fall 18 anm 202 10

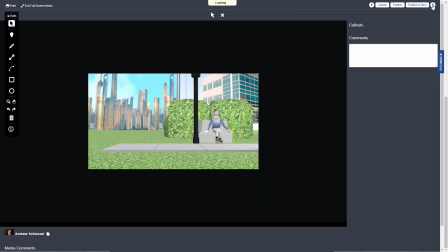The three different shots don't look that different from each other, so you might want to,
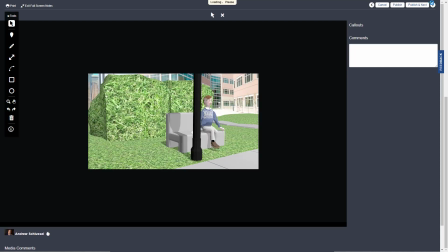just explore some more different characters. Wide, medium, close-up could be an example of three shots, or try different angles or compositions, but they're not that different from each other.
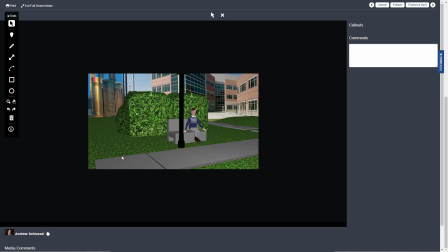The ground here is just looking kind of very flat and repetitive there, and this bush behind him doesn't look that convincing. I think, if I was going to do plant life, I would just try to use some paint effects and then convert it to polygons.
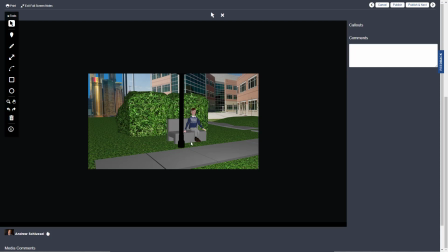You're going to probably get better result. And then the bench, though it's good you've modeled the bench, you might want to look at some photo reference for, what a bench more might likely look like. If you're using, photos of buildings in the background, you've sort of established this sort of realistic look,
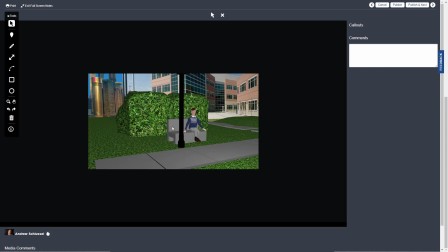but the bench sort of looks kind of cartoony and odd, and it doesn't look like it's drawn from photo reference.
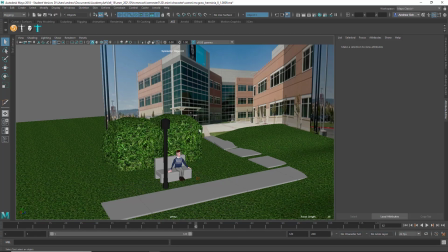Let's take a look at the another thing I noticed is this building's texture didn't come in,
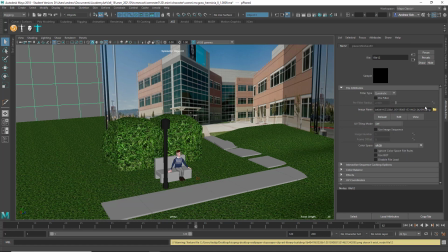and the reason it didn't come in, if you look at the path here, is because it's on your desktop. So you need to put your images for your textures in the source images directory of the project that you're working in, the Maya project folder. I think, these things like the bench
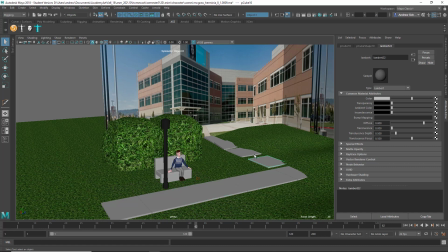and these tiles, and it's easy to find some concrete texture from cgtextures.com and just map that on there, and maybe you could add at least some tufts of paint effects grass to kind of just flesh this out,
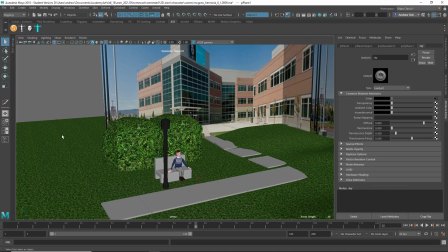so it's not this just endless flat expanse of a repeating texture. Maybe the surface changes a little bit as well, so it's not completely flat. And there's just kind of very little really modeled in here.
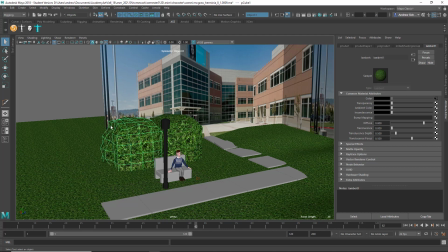I mean, there's this big bush, but that's not much of a model, a really simple bench, and then these are just cubes. So I think you could have put more time in actually modeling a set rather than just a few simple shapes and a backdrop.
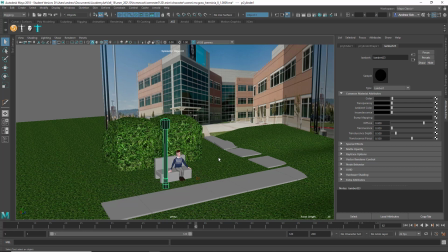So it's a start, it's an idea for setting, but I think just kind of more time and effort put into the various props and set pieces.